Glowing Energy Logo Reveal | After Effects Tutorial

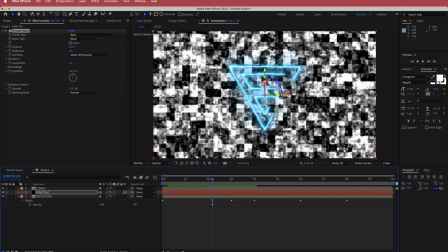500s
And then what we are going to do is press R on our keyboards. Now we can bring up all of these values. So what I'm going to do is I'm just going to play around with some of these settings.
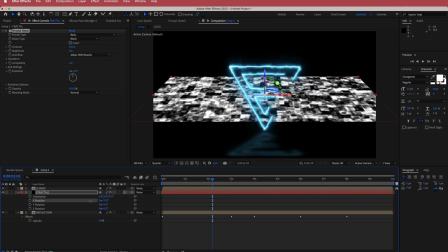511s
So firstly, I'm just going to bring up the X rotation maybe until it's something like that. So minus negative 75. And then what I'm going to do is I'm going to press P on my keyboard for position,
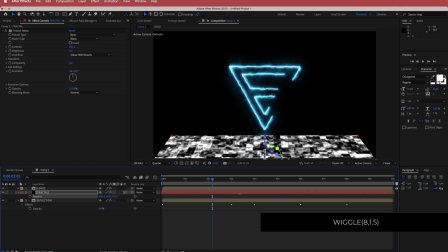527s
and then the Y value, I'm just going to bring it down till it's about there. So it's going to just be a texture just for that reflection. So now what I need to do is I need to search for an effect called motion tile. So now once I have motion tile and I've clicked mirror edges, I'm just going to increase the output width.
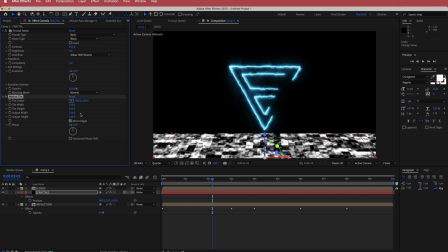547s
And then what I'm going to do is I'm going to pre-compose that layer.
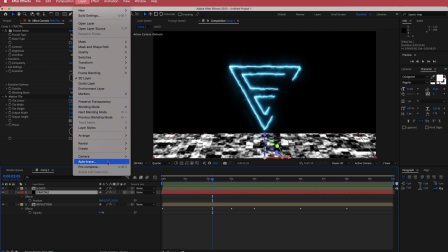551s
So I'm going to go to that layer, go to layer, pre-compose, and I'm just going to call it fractal.
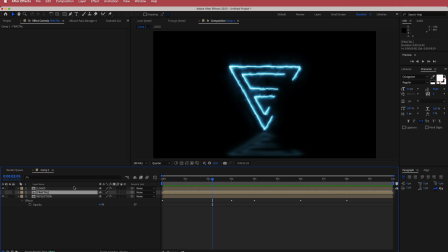558s
I can hide that layer because we don't need to actually see it there.
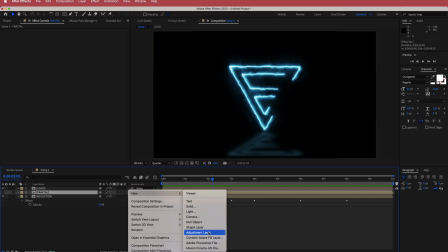562s
And then what I'm going to do is I'm going to search for another effect and put it onto adjustment layer.
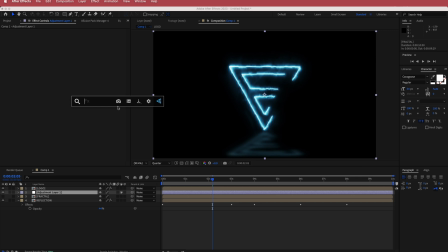568s
And this effect is going to be called compound blur. And all I'm going to do is I'm going to change the adjustment layer to the fractal. And you can see what happens here. It's really got that cool texture that adds to that reflection.
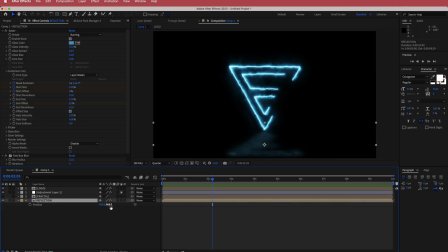586s
And so now if you want to move and play around with some of the reflection, you can. So maybe I'll just drop that down slightly. So now once we have that, the next thing that we need to do is we need to add a camera.
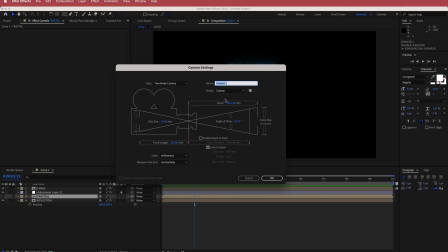600s
So I'm just going to create a new camera. and I'm gonna be running with a, let's say, 50 mil camera, but I'm gonna uncheck this lock to zoom button over here.
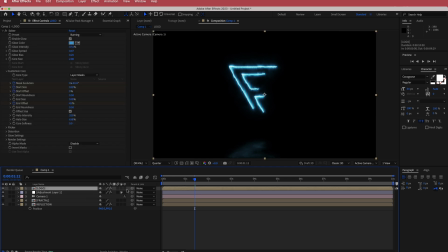610s
So I'm just gonna press okay, and I'm gonna make my logo and reflection layer a 3D layer. And so what I'm gonna do is I'm gonna go to the camera, I'm gonna press P to bring up the position, and I'm gonna play around with some of these settings.
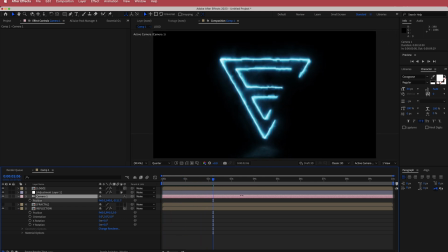626s
So what I'm gonna do is I'm just gonna create a small zoom. So we'll probably start at maybe around, let's say,
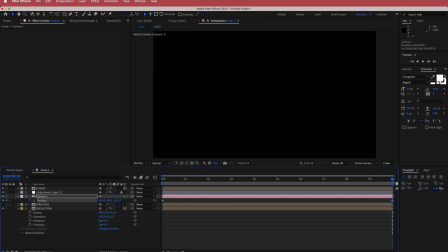639s
3,100, and then I'm gonna move to the end of the composition, and I'm just going to bring it back to kind of where it was before. And so just scrub through to see where everything is. And once you're happy with that, it just creates a subtle movement forward with the logo.
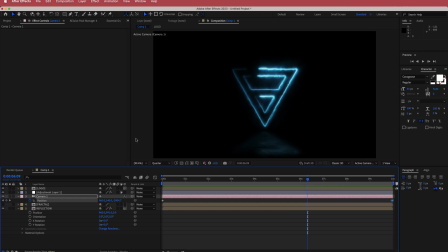657s
So I think that's looking pretty cool. And now we just have to dress it up. So the first thing that we need to do here is we need to add a background.
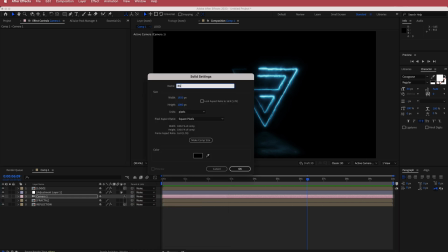665s
So what I'm gonna do is I'm gonna create another new solid. I'm gonna call it BG, and I'm gonna put it at the bottom of everything.
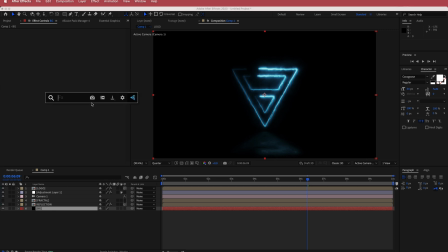672s
And I'm going to search for an effect called the gradient ramp.
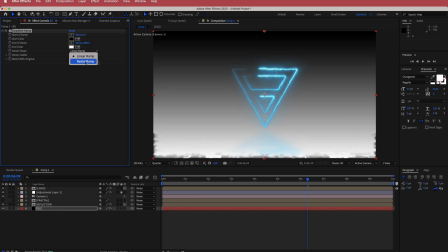678s
And so what I'm gonna do here is I'm gonna create a radial ramp,
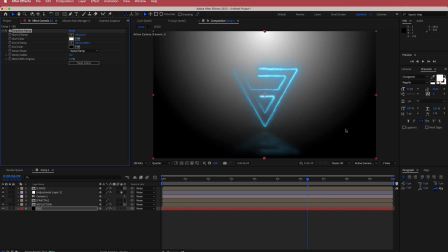681s
and then I'm just going to swap the colors because I want more black down here, but I'm just gonna change the top color.
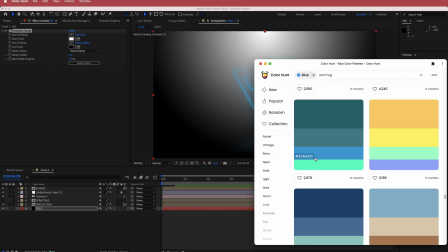688s
So now I'm gonna use this, the darkest color out of the color palette, and I'm gonna put it back into After Effects.
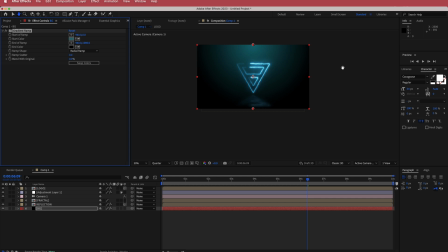695s
And so now I'm just gonna play around with some of those settings. So I'm just going to move this. So I'm gonna click that little point here, and I'm just going to play around with how much of a gradient I want. So I do want this dark,
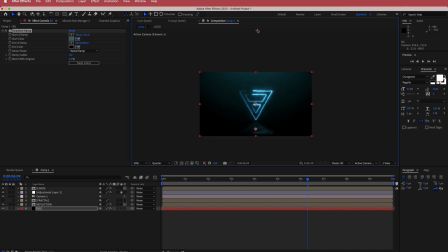713s
so I'm gonna maybe play around with something like that and maybe even bring that up slightly. So cool. So I'm pretty happy with that gradient.
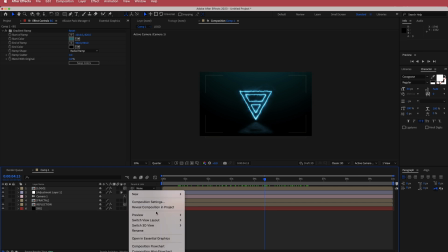724s
So the next thing that we need to do is I'm just gonna add another adjustment layer, and I'm gonna search for the effect called curves.
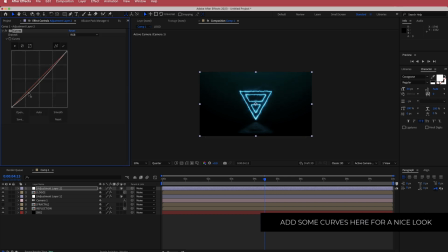731s
And so what I'm gonna do with curves is I'm just gonna create a slight S bend here. So now this will kind of bring down the contrast, make it look a little bit more gritty, and you can play around with some of these settings yourself.
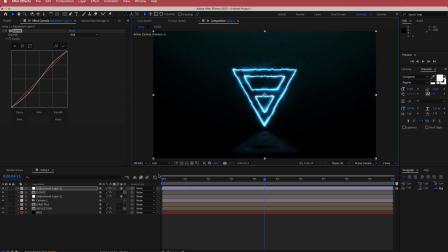746s
Cool.